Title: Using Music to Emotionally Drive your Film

I'd say that's slightly different. I think I messed up. I think I missed the mark when we made this film. That is clearly how that scene should have been played. But let's try one more because I'm having fun. Not because it's educational, but because I like it. That's why. So let's go into hip hop.
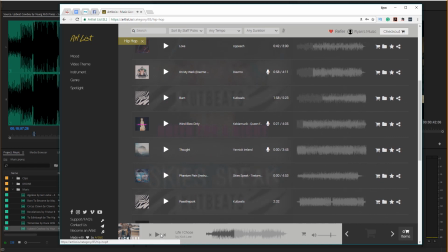Let's see what we got over here. Let's make it gangster. And actually, just flicking through these brings up a really good point. Often what I will do is play the scene, since your Premiere will continue to play once you've played it, even if you click away from the software, and then start flicking through songs to see what works. So let's go ahead and try it that way instead of going through the same process. So what we'll do is we'll shrink down our screen right here.
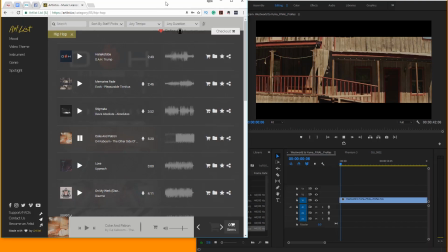Go ahead and bring this back up. Play on this, then jump over here, and then start sampling these again. Let's try this one.
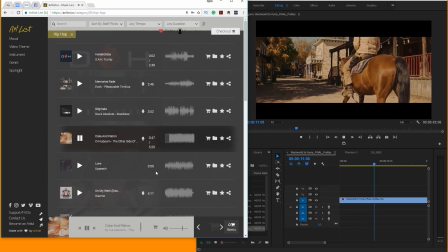If you're on my phone and won't leave me alone, I'm like Steve, I'm like Coke and Patron. I'm on that Coke and Patron.
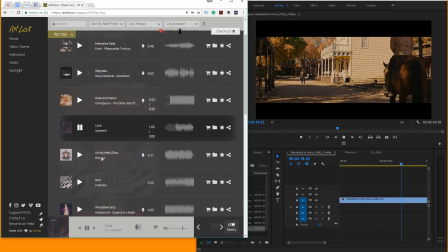I mean, that's pretty solid.
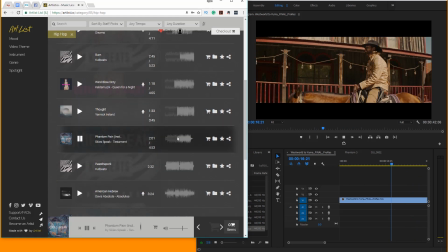Okay.
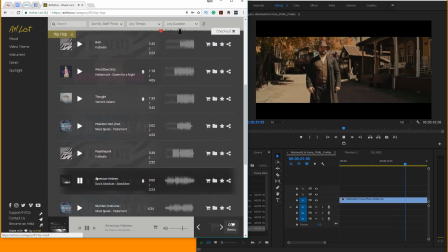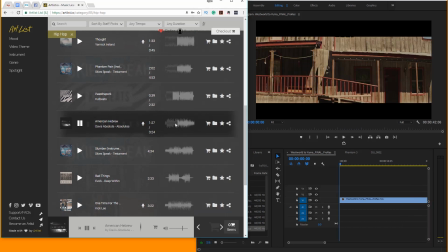Oh, here we go. We can feel
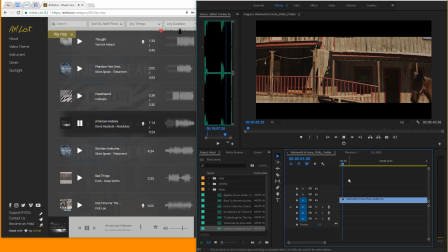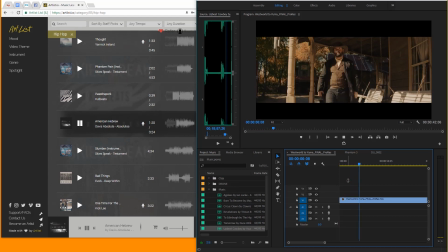So that's something that I'm actually usually doing, and I think is a good tip. Instead of downloading tracks that you think might work, you go through and you let the scene play over and over again.
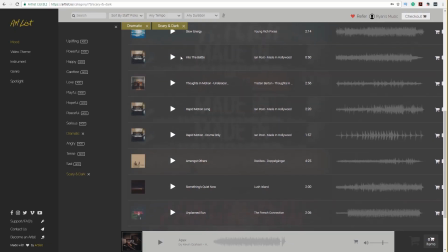You go through and you sample those tracks while watching your piece. And again, all these tracks are from Artlist, which are all very high quality, very cinematic tracks.
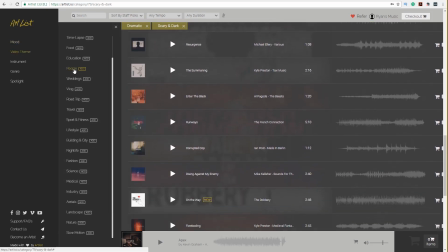Really one of the best places you can find music from. But now let's go back to the first example.
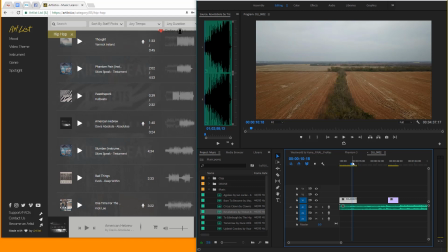So we have this song, but it doesn't fit our shot or our scene, whatever it is. And for instance, this shot is right around 15 seconds long.
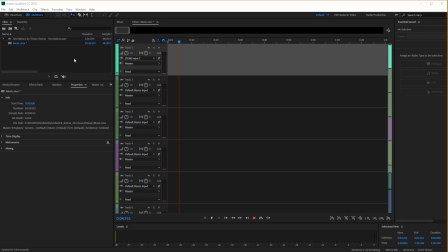What we can do is bring this track into Adobe Audition. And then inside of Adobe Audition, we can create a new multi-track. Then inside of there, bring this song in, drop it into one of the tracks, then go to clip, and then remix, and then enable remix.
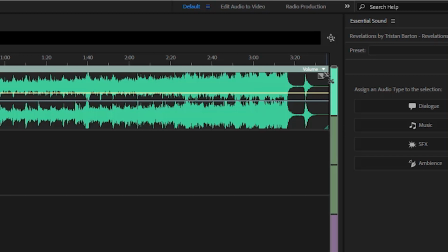Now, what that'll give you is these handles up here at the top right, and I can now drag this to the time frame that I want it to be,
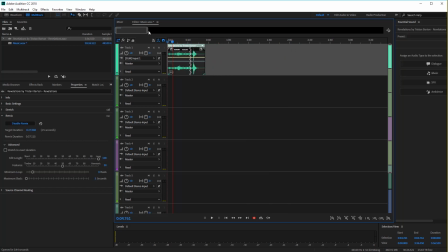and then Adobe Audition will automatically edit this track to fit perfectly to that time. Of course, it's doing it the way it sees fit, so if there's a certain section of the song that you want specifically in there, that's not going to happen. So as you see, it trims it down, and we just have the soft section.
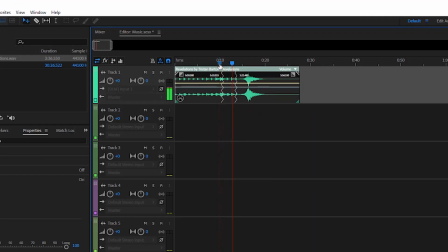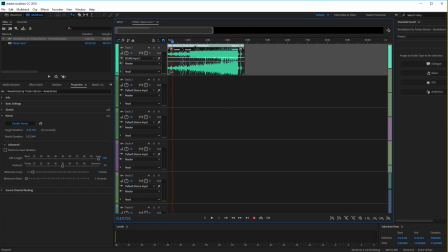Or we could drag it out a little bit more, and you can see where the edit parts are right here, and it's really seamless.
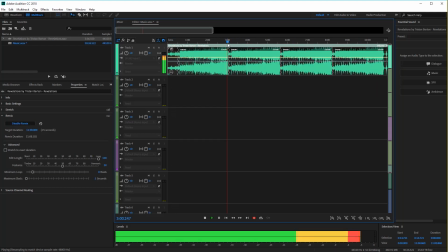We can go to any of these, and they're going to transition between those edits perfectly without any issue. So really what we're looking at here is the psychological effect and the methodology of picking certain types of tones to fit the scene you want and completely alter the scene you want. Sometimes you can have something that could either feel tranquil and nice and inviting, or very sinister, like this one right here if we play it with this song.
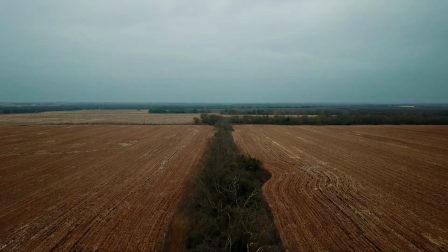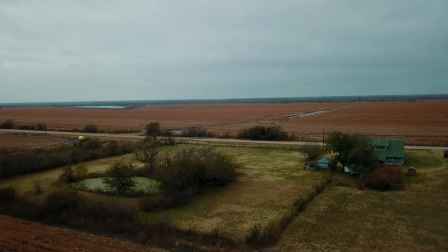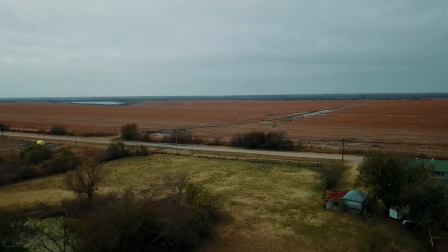To me, that feels pleasant, although it does have a sadness to it. But we can go ahead and switch that clip around to the one that we used before to this.